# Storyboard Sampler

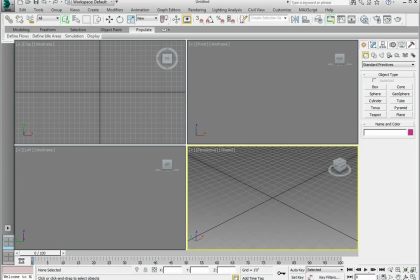5s
Open 3ds Max if you don't already have it open. We're going to use 3ds Max as a file viewer to examine the JPEG file of our storyboard. On the Command Panel, Utilities tab, click Asset Browser.
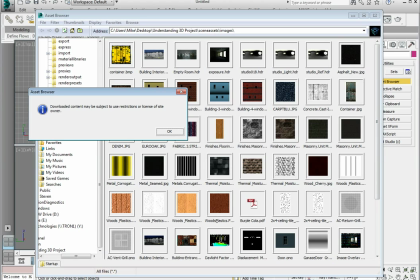22s
The Asset Browser allows you to look for 3ds Max and image files in a more visual way.
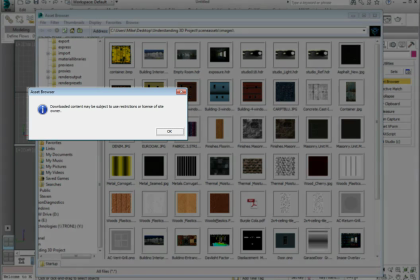29s
When the browser opens, you will see a notice that is a basic copyright notice.
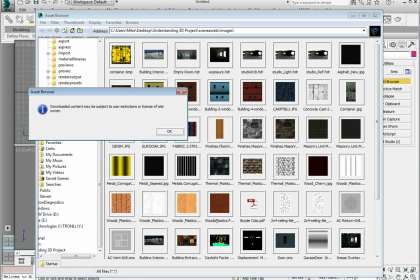35s
Click OK to close the pop-up.
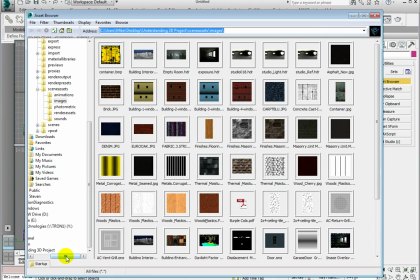39s
Navigate to the Scene Assets directory in the 3D Production Project directory, then to the Images directory. In the Images directory, you'll see a file called
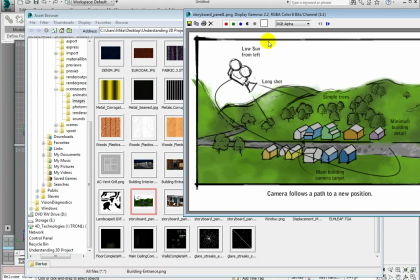54s
storyboard_panel1.jpg. Double-click the file to load the image. Your view may not look exactly like mine.
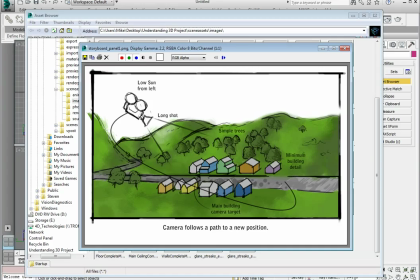62s
What we're looking at now is storyboard number 1. There's a fair amount of information that we see. It's a long shot of an exterior scene. We have the description of the sun location for lighting, a description of the camera location, and we have a description of what the camera is going to do.
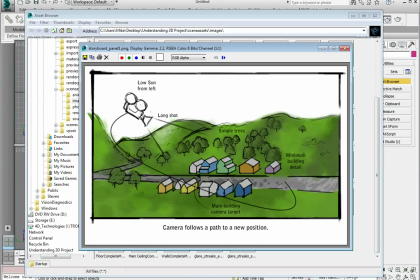83s
In this case, it's going to start from one viewpoint and end up at street level, looking down the street. In this scene, we need only minimum building detail, because the shot is a long way out, and small details will not be seen anyway.
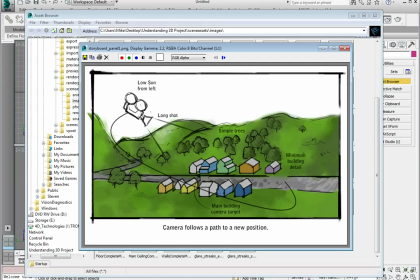100s
Why do we want to have minimum scene detail? For one reason, render time.
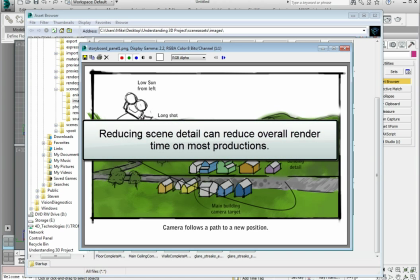107s
Remember, the less detail, the faster the render time. And since we have no need for high-resolution models, since we're not getting very close, there's no need to put them in.
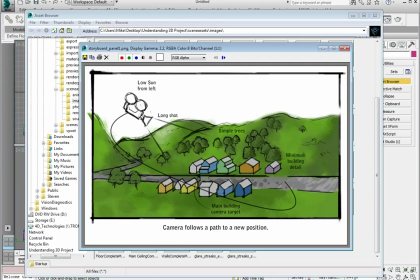119s
All this would do is increase the render time and the complexity of our scene for no reason.
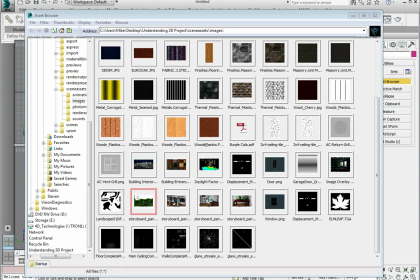126s
Close the image viewer. Double-click storyboardpanel2.jpg to open it.
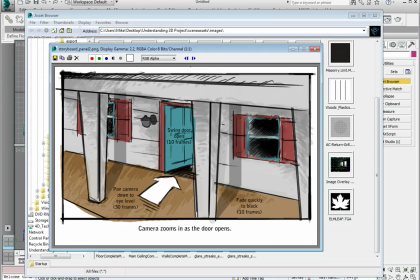134s
If you need to, you can adjust the size of the viewer. Here, in the second panel, we see a close-up of the exterior of one of the buildings on the street. So we've gone from the outdoor scene far away from this little town to a completely different 3ds Max scene,
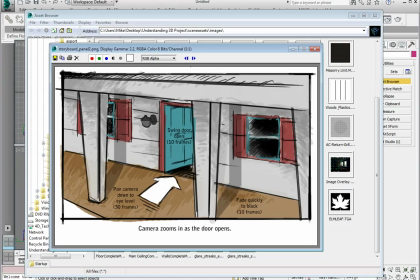153s
which is the front view of this building. Again, we are maintaining flexibility and we're optimizing workflow in creating our scenes
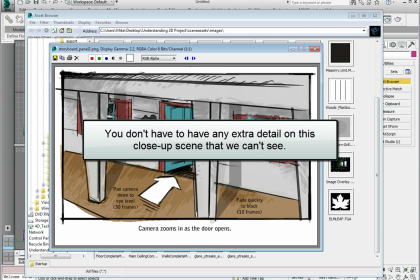162s
because we don't have to have any extra detail in this close-up scene that we can't see.
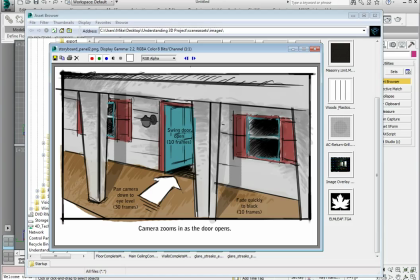168s
For example, we don't need other buildings or streets, nor even the landscape. However, notice that we have some information on color and different materials, as well as other pertinent information.
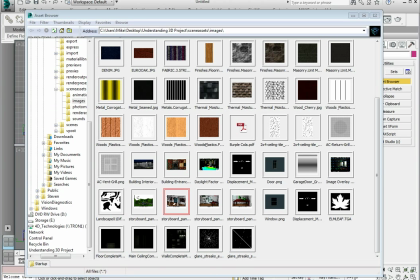184s
Close the image viewer. Double-click storyboardpanel3.jpg to open it.
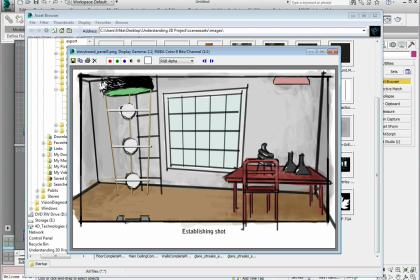191s
Again, if you need to, you can adjust the size of the viewer. You'll see that we're now in an interior scene. You'll also notice that there's not much detail here. In this case, the camera is in this scene simply to give us an establishing shot of the interior space and what it looks like.
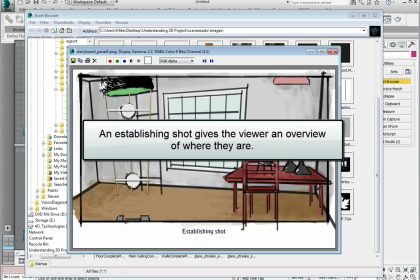211s
An establishing shot gives the viewer an overview of where they are. Without it, switching scenes can sometimes be a little confusing, especially when the scene switches from outside to inside.
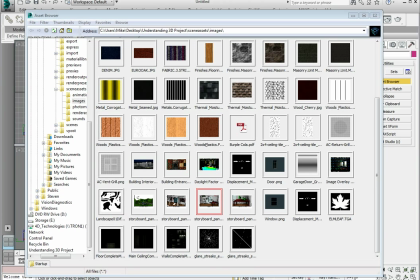225s
Once again, close the image viewer and double-click storyboardpanel4.jpg to open it.
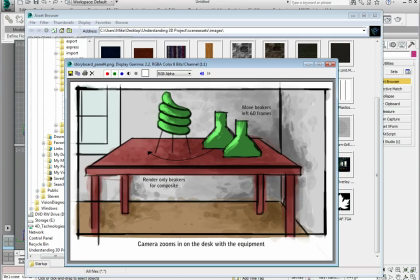233s
Adjust the size of the viewer if you need to. In this panel, we have a different interior scene. It's a similar room, but the lighting is a little different and there are some different details.